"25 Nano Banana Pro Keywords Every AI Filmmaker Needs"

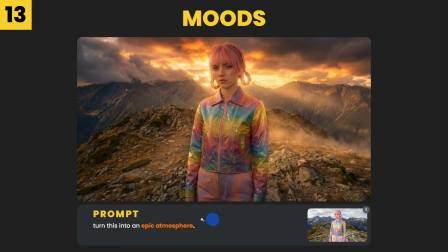495s
Then I used this as the input image and asked it to turn it into an epic atmosphere.
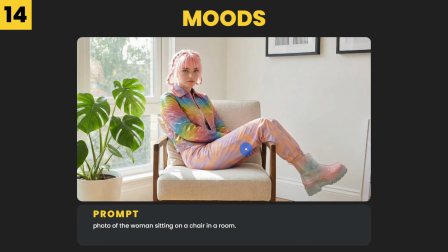499s
And then we got this result. Let's move on to the next one. And for that I used this as the prompt with this image.
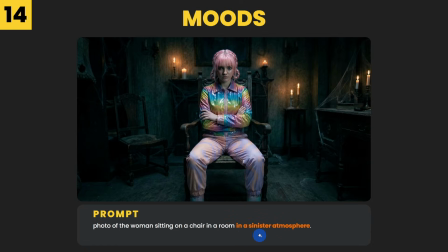506s
And then I added "in a sinister atmosphere." And it looks very dark and very grimy. And do bear in mind that if you would use an input image with a normal character, it probably would even look more sinister.
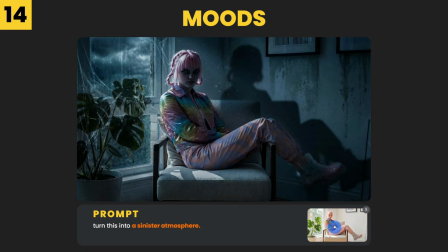518s
Now, if I use this as the input image, then we got this result.
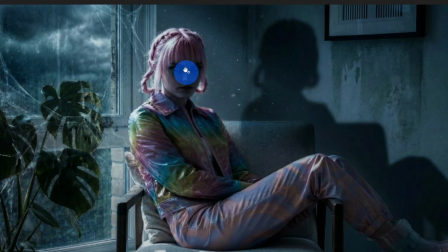522s
And I can't really tell if the character is still the same because the face looks a bit different, but I really like the shadow over here and also the mood outside.
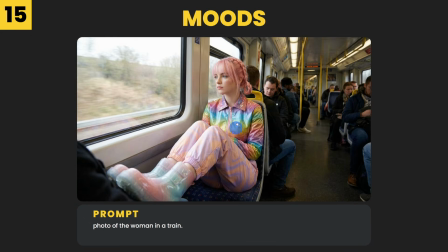531s
It all feels very sinister to me. For the next one, I used this as the prompt with this image.
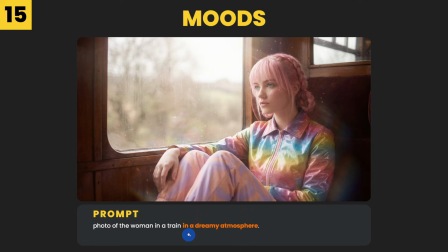536s
And then I added "in a dreamy atmosphere." And this is great for storylines where the character is lost in thought, imagining something or experiencing a soft emotional moment.
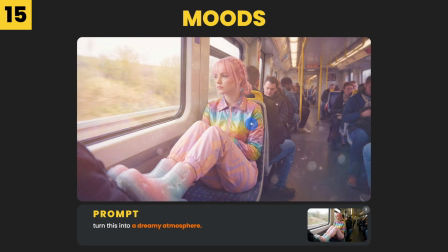547s
Then when I used this as the input image, then we got this result. And even this looks very dreamy to me, and yeah, I quite like it.
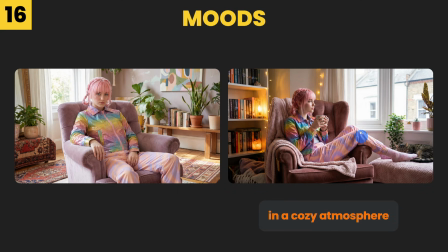554s
Another keyword you can use is "in a cozy atmosphere", and this works for warm, relaxing story moments where the character feels very safe.
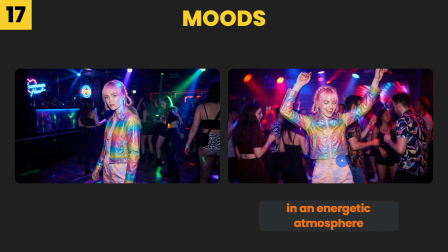562s
Then you can also use "in an energetic atmosphere", and this fits fast-paced story scenes full of action and excitement.
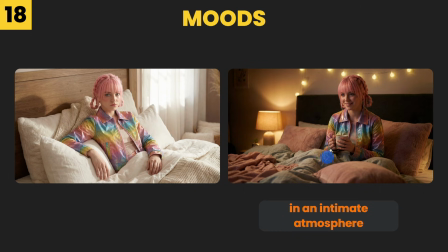570s
The last one with the moods is "in an intimate atmosphere", and this is perfect for close, emotional story moments or personal conversations.
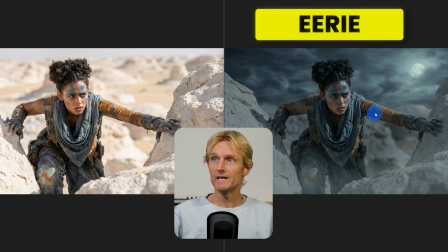579s
And to turn this image into this image, I use the power keyword "eerie atmosphere".
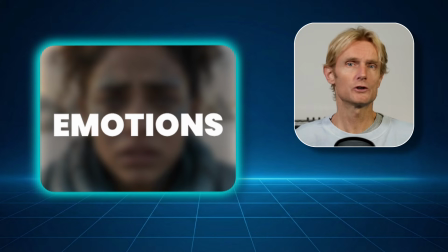584s
Let's move on to emotions. This helps you show what your characters are feeling so your scenes connect better with the viewer.
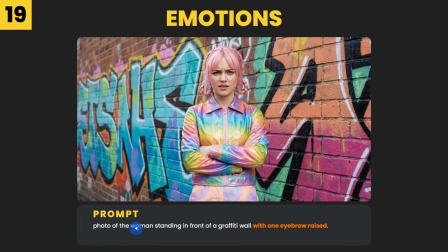591s
With emotions, it works like this. I start with a simple prompt, then I add one power keyword. Next, I show the same prompt with another power keyword. In the third image, I combine them because describing the emotions in detail gives the best results in Nano Banana Pro 3.
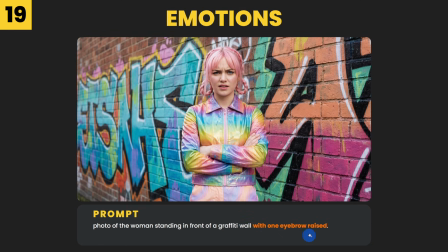608s
So with the first one, I used with one eyebrow raised, and you can clearly see that her eyebrow is raised here.
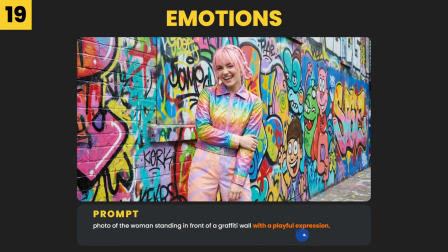614s
So with the next image, I used with a playful expression. And yeah, this looks very playful to me.
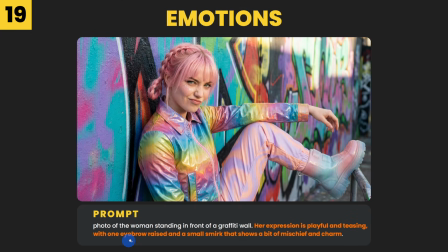620s
Then when I combined it, I used her expression is playful and teasing, with one eyebrow raised and a small smirk that shows a bit of mischief and charm.
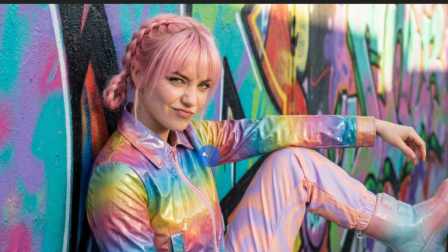629s
And I really like this image. This really portrays a lot of emotion and yeah, I just love it.
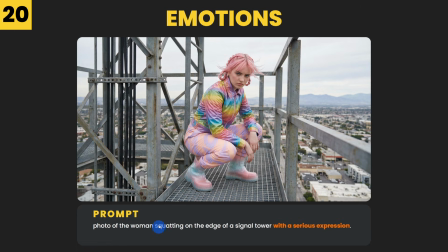635s
Then for the next emotion, I started with this prompt and I added with a serious expression.
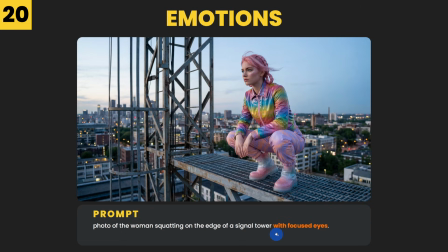640s
And yeah, she looks very serious to me. Then in the next one, I changed it to with focused eyes, and you can clearly see that she's focusing and she's looking somewhere.
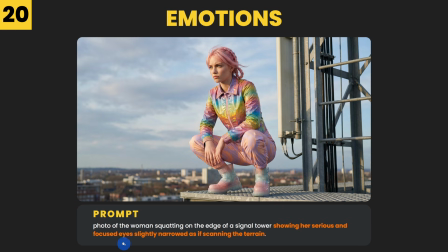650s
Then if I combined it and I said showing her serious and focused eyes, slightly narrowed as if scanning the terrain,
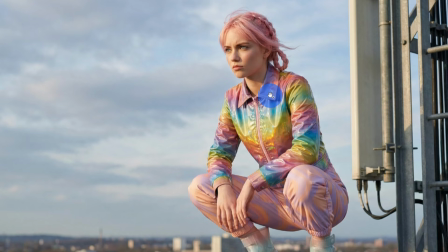656s
and it is not that much different as the image before, but overall it just looks a bit more realistic to me.
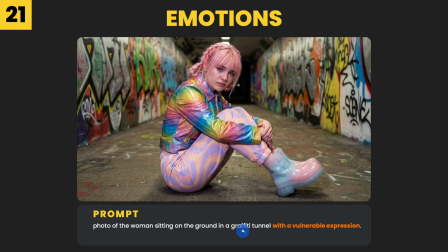662s
Now for the next set, I used this prompt and I added with a vulnerable expression.
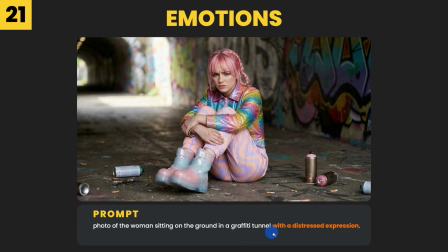668s
And this image looks very good and I think her expression is very vulnerable. Then I used with a distressed expression and I also like this emotion.
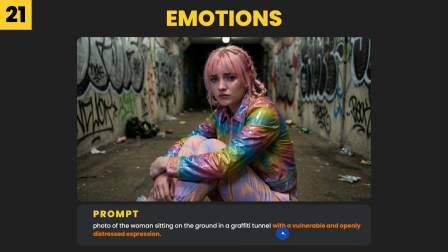676s
Then when I combined it and said with a vulnerable and openly distressed expression, then in my opinion this emotion looks the most realistic to me. Let's move on to focus.
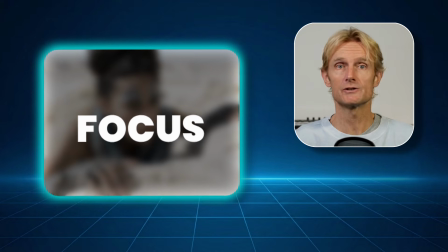687s
This helps you control depth of field, blur out distractions and point the viewer straight to the most important part of the image.
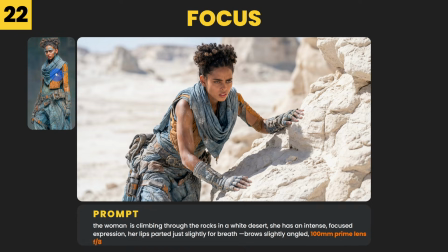695s
And for that I used this as the input image with this prompt. And then when I added the power keyword 100mm prime lens f8, then we get this result.
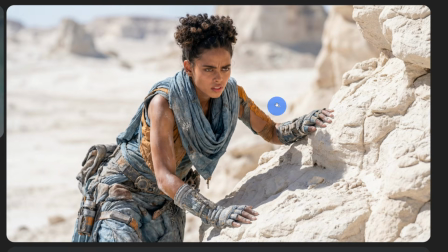704s
And this is great for making the character stand out from the scenery.
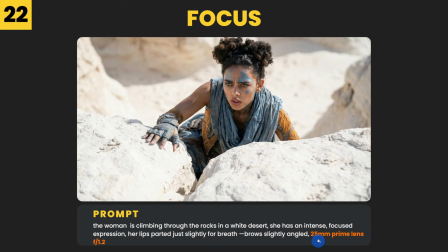708s
Now, if we use the same prompt, but then we use 25mm prime lens f1.2, then we get this effect.
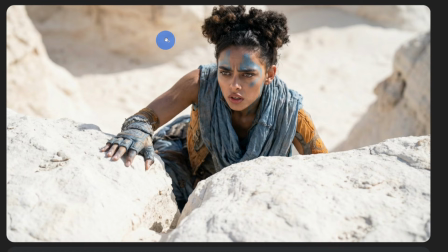714s
And now you can see here, even the foreground has a bit of blur. The background is blurred again as before, and now we even focus more on our character.
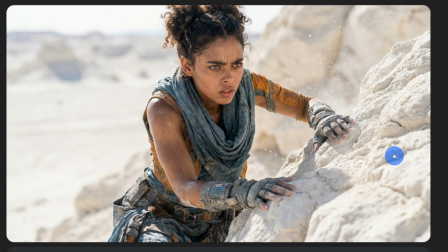722s
This is another result where you can see the depth of field here and also the depth of field here.
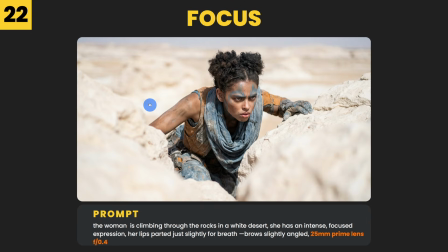727s
Now it gets really exciting, because if we change it to
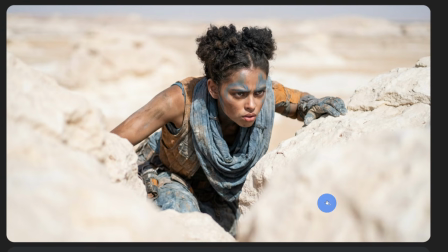732s
f0.4, then we get this result, and now everything is completely out of focus here and here as well, and we totally focus on the main character.
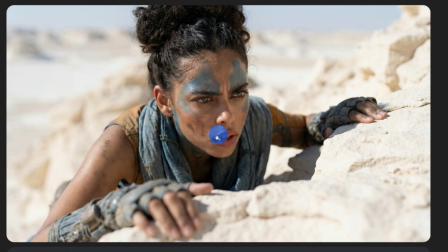739s
And in this image it's the same.